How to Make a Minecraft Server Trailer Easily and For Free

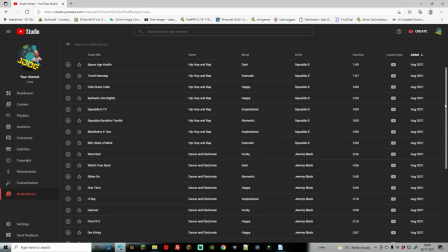This is because you know that it won't get flagged up with a copyright claim, many apps claim to be able to let you use the music, however if the app goes down or something happens they might change the license on it. you'll then find you'll get a copyright claim which means that you have to replace the music on the track which gets annoying all of the music here and they do have lots of free music and sound effects as well
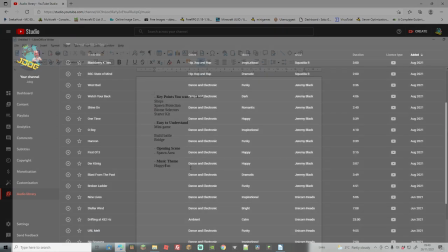can be downloaded for free and you can simply add them to your video so i'm going to keep my theme as happy and fun next
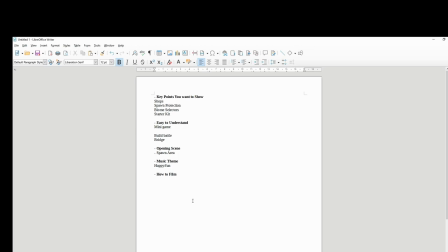up we're going to go to how to film um what do you have to actually film on your pc or your device or whatever you're using so
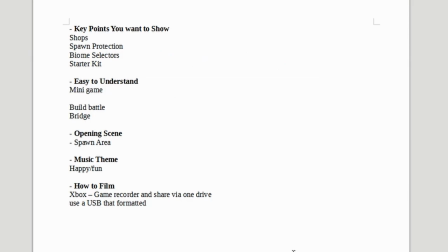with the xbox you got two quite easy options here which is the game recorder already on your xbox once you do record it it does limit you to certain times but you can then send it via one drive on your xbox straight to your pc or anywhere that you want to edit it along with that or alternatively you can actually format a usb if you go onto youtube and check it out it usually takes about a minute process
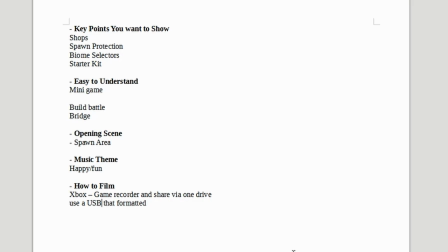you just change some settings on a usb you can then pop it in your xbox and it will let you record in hd for up to an hour at a time now i'm not going to lie i don't have much experience on playstation however i am sure there is some sort of inbuilt recording system so do use that if you're for PlayStation. Now let's move on to PC because you're going to have a lot of choices here on PC.
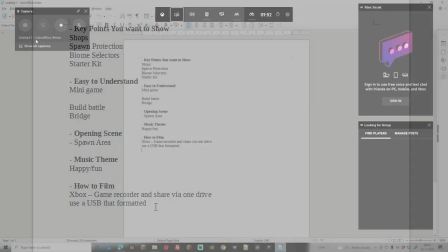First of all, you've got your game bar, so if you hold the Windows key and then press G, once you're all set up with the game bar and Xbox, you can simply go ahead and start recording your screen.
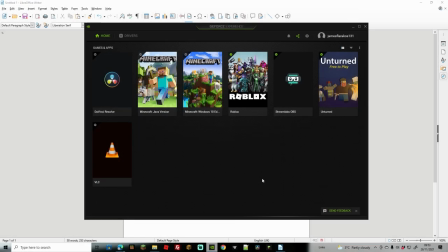Next up is going to be your NVIDIA GeForce experience program if you have got the graphics card installed. By simply pressing Alt and F9, you can record your screen, add any microphone or any sounds that come off your desktop or anything that you're going to say into the microphone, in fact that's exactly what I'm using right now and it works really well.
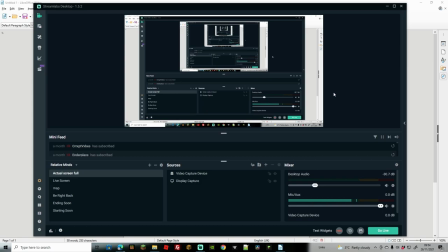And of course another way is Streamlabs OBS and again all these methods are free, once set up you can record your screen, record your gameplay or anything else.
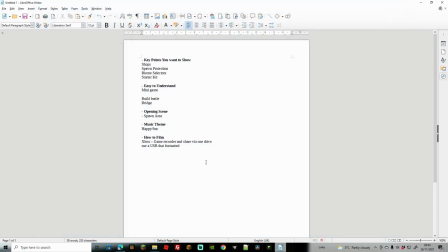Perfect so we got our plan ready, let's head in game and start doing a bit of filming.
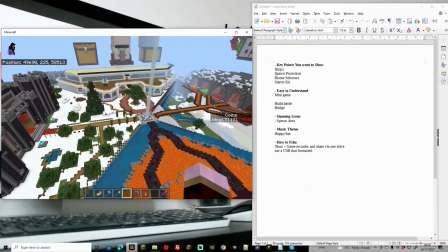So as we discussed what we want first is to pick the key points and then really show them in a really nice way for other people to see easily.
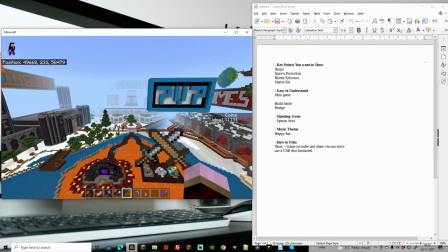So in this case I want to start off because the build is quite impressive here and I want to make some sort of sweeping view just so everybody gets a really nice check out of the whole spawn.
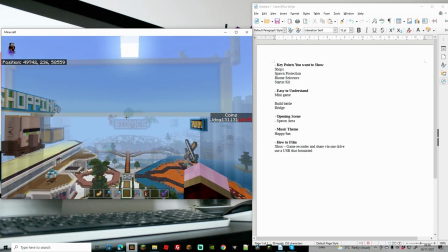Make sure to plan the scene well to make sure that you're capturing exactly what you want to capture. So I'm going to start off here because it looks nice as it just suddenly appears out of the mist.
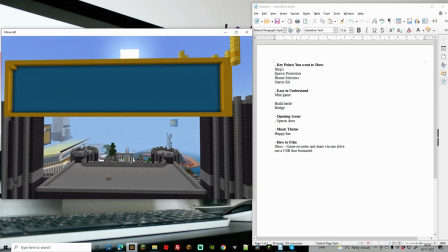One thing to remember is by pressing F1 you're going to get rid of everything on your screen so you can get a nice screen selection. Make sure that you line it up and then of course press record. Once you start record, do one clean motion.
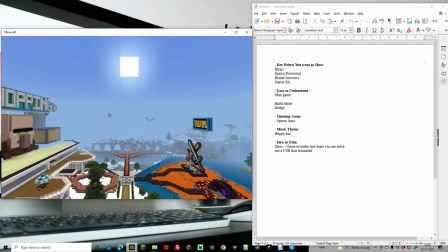Try not to go left, try not to go right at the same time because that's just going to make it look a bit jittery whereas this is going to be a nice slow effect going straightforward.
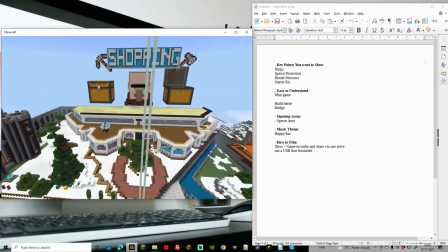Of course other good ones is moving sideways, moving diagonally or holding shift whilst pressing forward up or down.
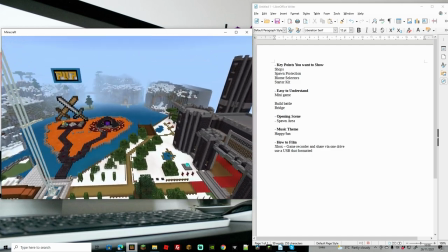Unfortunately moving left and right does ruin it a little bit so try and keep going one direction if you can.
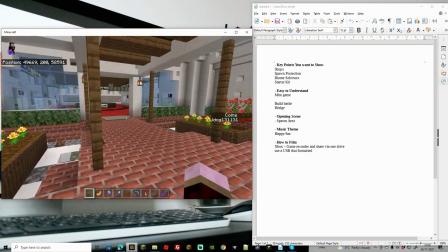Now that we've got our sweeping intro what we want to do is we want to start showing some of the things that we have got.
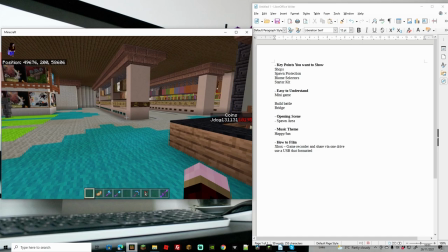So obviously we have shops so we want to show a nice selection of the shops. Now again you don't have to keep doing this in first person.
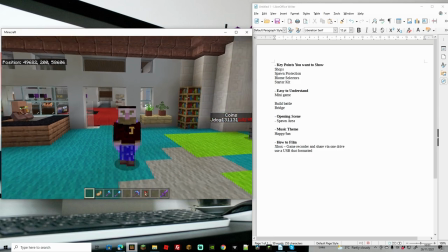A nice way to do it is actually third person so it's nice to get a person running in like this for an action shot and of course a nice
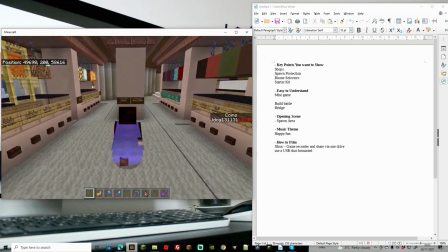way to show the shops is just to have a little run through the shops like this and then potentially following up with another one
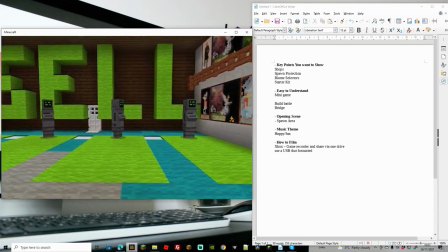of it running towards you. Try and mix up your scenes so you get a variety of sweeping left, sweeping right and third person views.
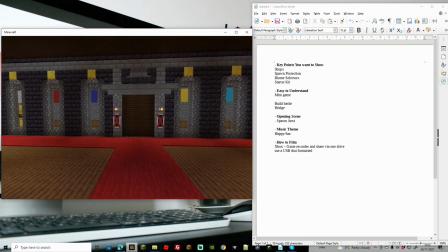Like I mentioned before keep things simple. For the kingdoms here it could actually get quite complicated in the way that you describe how the kingdoms can be bought, how you can access areas etc.